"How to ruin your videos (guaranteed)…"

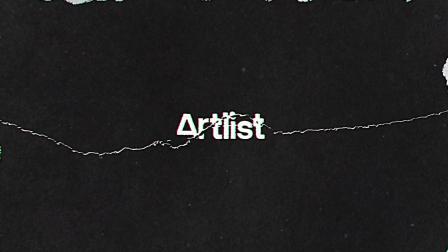Today's episode is brought to you by Artlist. What is up guys?
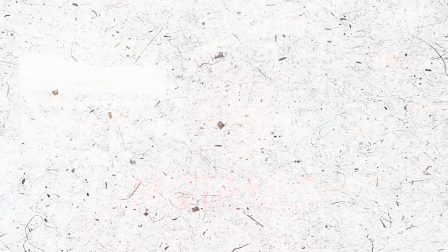Welcome to another one. Today I'm going to speak about the biggest mistakes that you can make when shooting cinematic B-roll. But before we get started, let's board the high-speed train and I will take you guys along to a really cool place here in Japan.
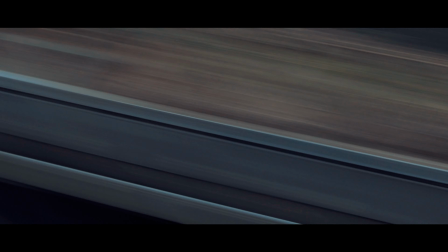Okay, one mistake I want to speak about is forgetting the establishing shot. Forgetting to include establishing shots in your b-roll is a pretty common mistake that
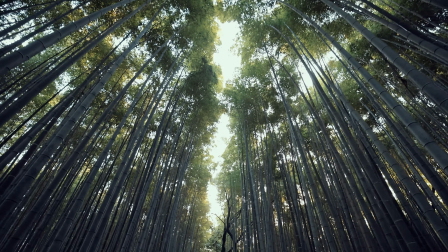I see a lot of people make that will really really impact the quality of your footage. An establishing shot really helps your viewer to understand the scene and kind of establish of what is going on in your b-roll.
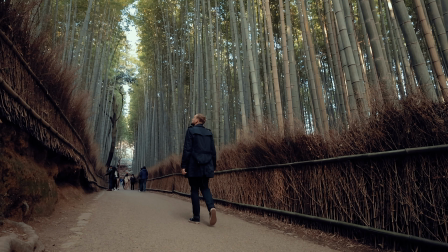If you forget to include that then your viewer is quite likely to feel like confused and doesn't really know what's going
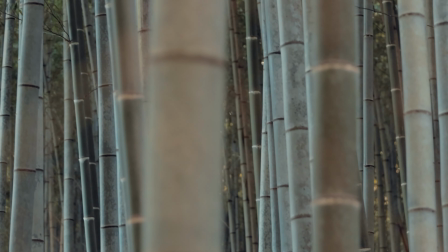on. and without them your video can easily feel like very disjointed and even confusing.
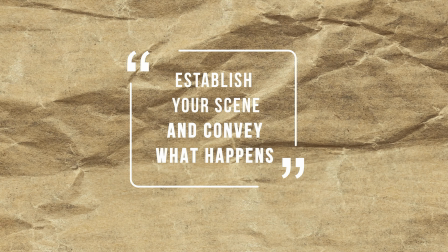So make sure to always kick off with some establishing shots like... So make sure to always, always include establishing shots to help your audience understand the setting, the context, what is going on, who's kind of the main guy in the video, what's the main narrative.
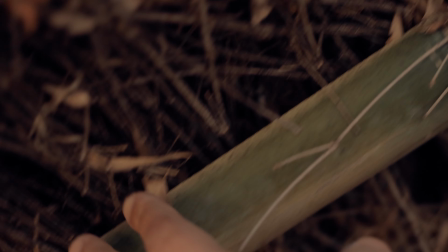Now I'm gonna head over to the bamboo forest and try to get a couple of cool shots and then I'll see if I can find more sakura trees and obviously get more footage and bring you guys along. So let's go.
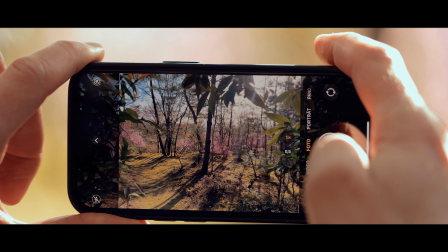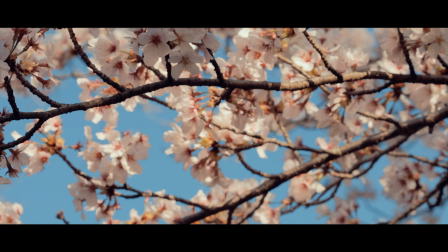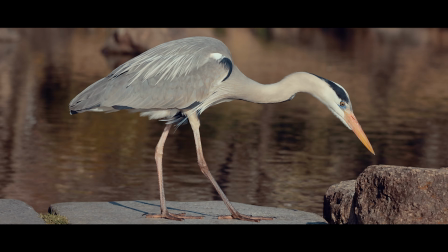When shooting cinematic video it can be easy to focus solely on the main subject and neglecting to include people
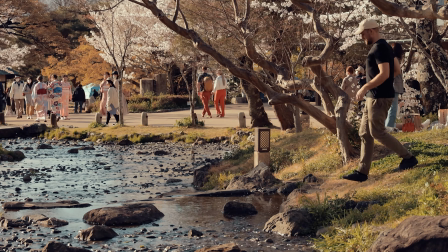in your cinematic b-roll footage is a really common mistake that can really impact the quality of your video.
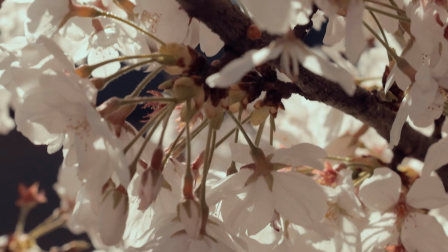So including people in your footage helps to create a connection and kind of emotional resonance with your audience.
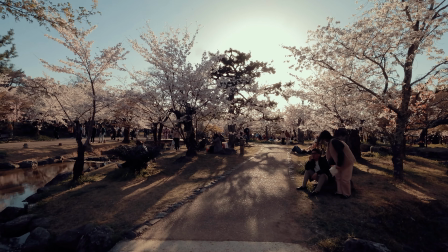Whether it's you, another subject or people in the background,
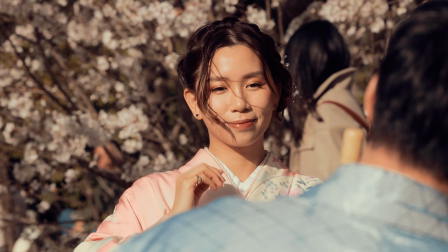this will really help to bring human elements into your footage and create a more relatable and engaging experience.
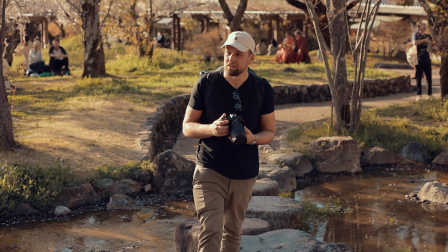Wow. So you just have to overcome your own demons and just kind of approach somebody and ask for a portrait or something.
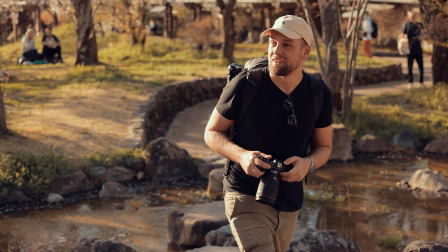It is not that difficult and the end result is so much better because it carries a certain level of emotion It's getting a little bit loud here. So let's actually move to another place What a beautiful park amazing
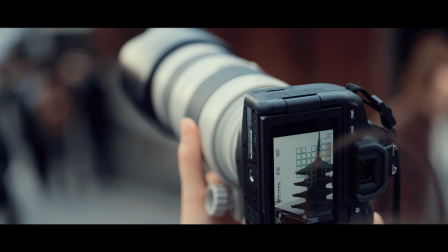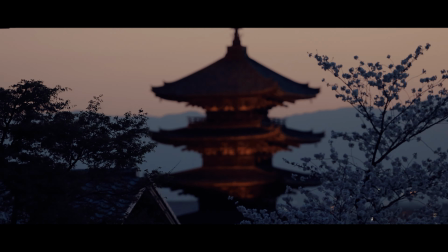Good morning It is 6 a.m. And I'm on my way to one of the most touristy sites cherry blossoms blooming all over the city looks absolutely fantastic on a side note I got a little lost and it's also quite cold actually for springtime it is very very cold
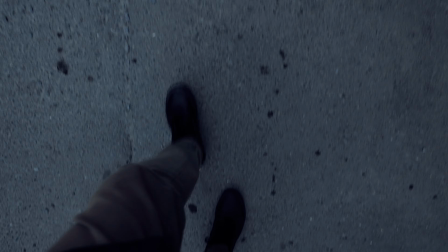hopefully I will get some really cool photos because it is a very popular spot but let's hurry up and see what
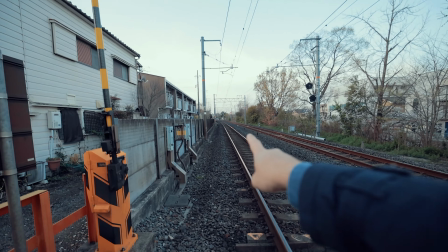I can do watch out okay I I just made it here but there are already quite a few people actually. It just surprises me.